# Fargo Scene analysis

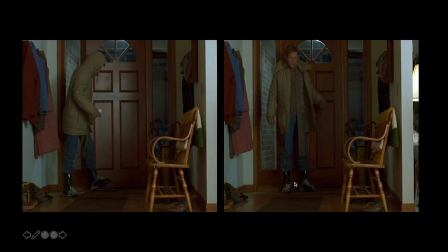All right, now I want to analyze the beginning scene where Jerry comes home, but he's more crouched than the first thing that we saw.
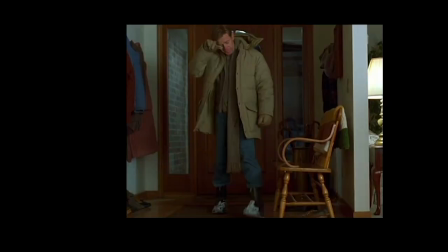he does not wipe his boots off does not greet his son he goes straight to his chair and he wipes off his sweaty brow and i'm going to play this clip for you one more time so you can see what i mean because he's clearly in a state of shock and panicking all
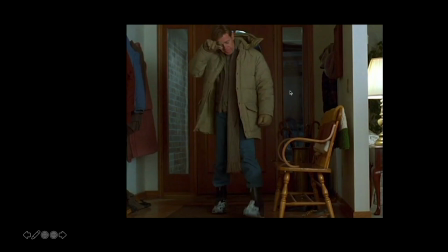right so we saw the scene one more time and we see jerry is definitely becoming more anxious because now he witnessed a murder and
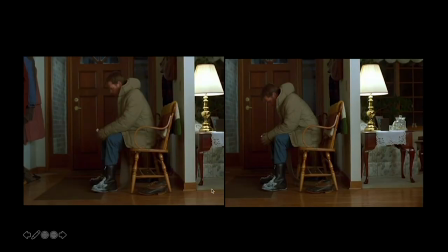his plans starting to fall apart and like this only one shot shows way more emotion that he's felt since the first scene we saw him when he witnessed the violent scene of his wife's kidnapping and we see Jerry starting to crack under pressure which
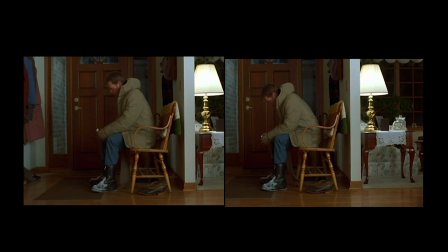is in contrast to the first scene even similar in composition is different in emotion for Jerry now we'll see the next scene Dan?
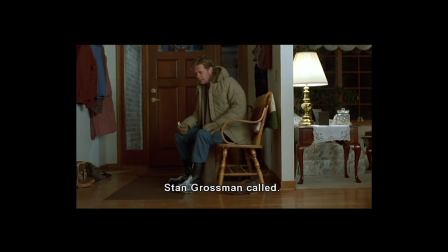Yeah? Stan Grossman called. Yeah, okay. Twice. Oh, okay. Is everything okay? Yeah.
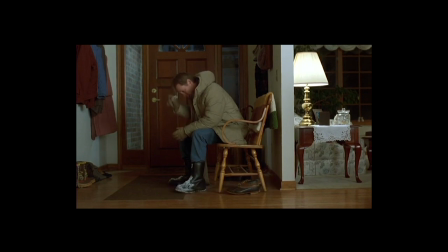Are you calling Stan? Well, I'm going to bed now.
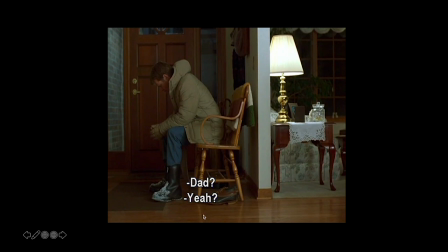so we now we see a conversation between him and his son but he's not very talkative he's only saying one one syllable words like
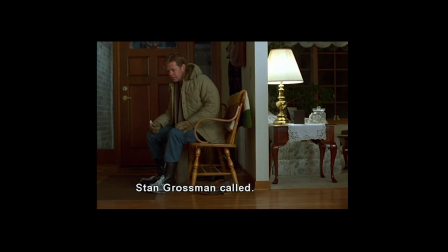yeah and it seems like jay does not want to talk to anyone right now and he's trying not to give way too much emotion because he speaks too much
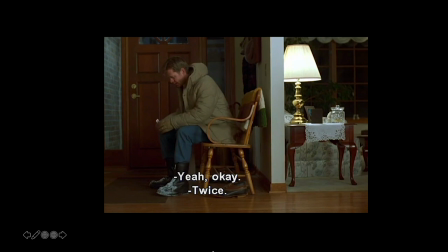who knows what he's gonna say so right now he's saying yeah okay and he's only saying like very
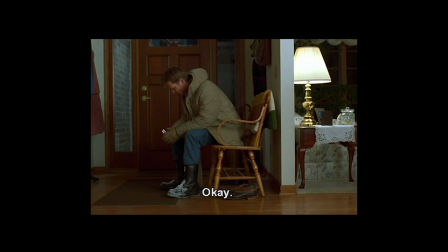non-descriptive responses to his son is worried about him because he just lost his mother and he keeps repeating okay and yeah like it's everything is okay but clearly with his tone we know that he's not okay so jerry reveals some anxiety and worry which i said before was not shown in the previous scene
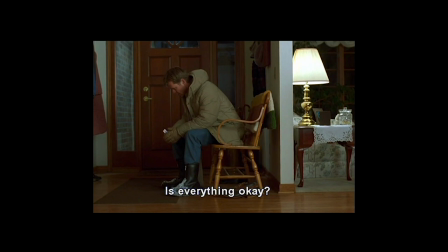so these two scenes are interconnected not only by the same set the almost
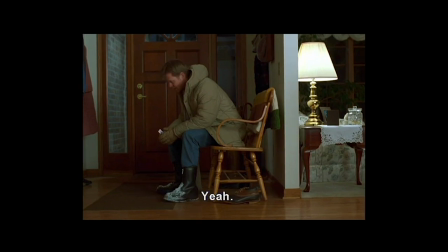same camera angle showing the lamp and the doorway but it's also showing Jerry's transition of emotion his first initial response to wife kidnapping barely any emotion but now that he's under pressure and murder is involved he's only talking
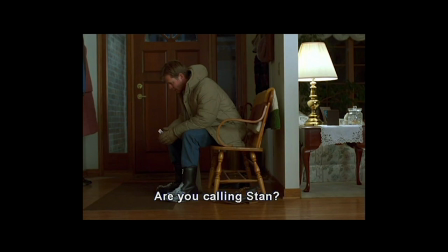in one syllable words no longer follows a routine and he's becoming more and more anxious with sweating and you see these physical response So I hope that you enjoy my commentary and you watch Fargo again and see what you can find.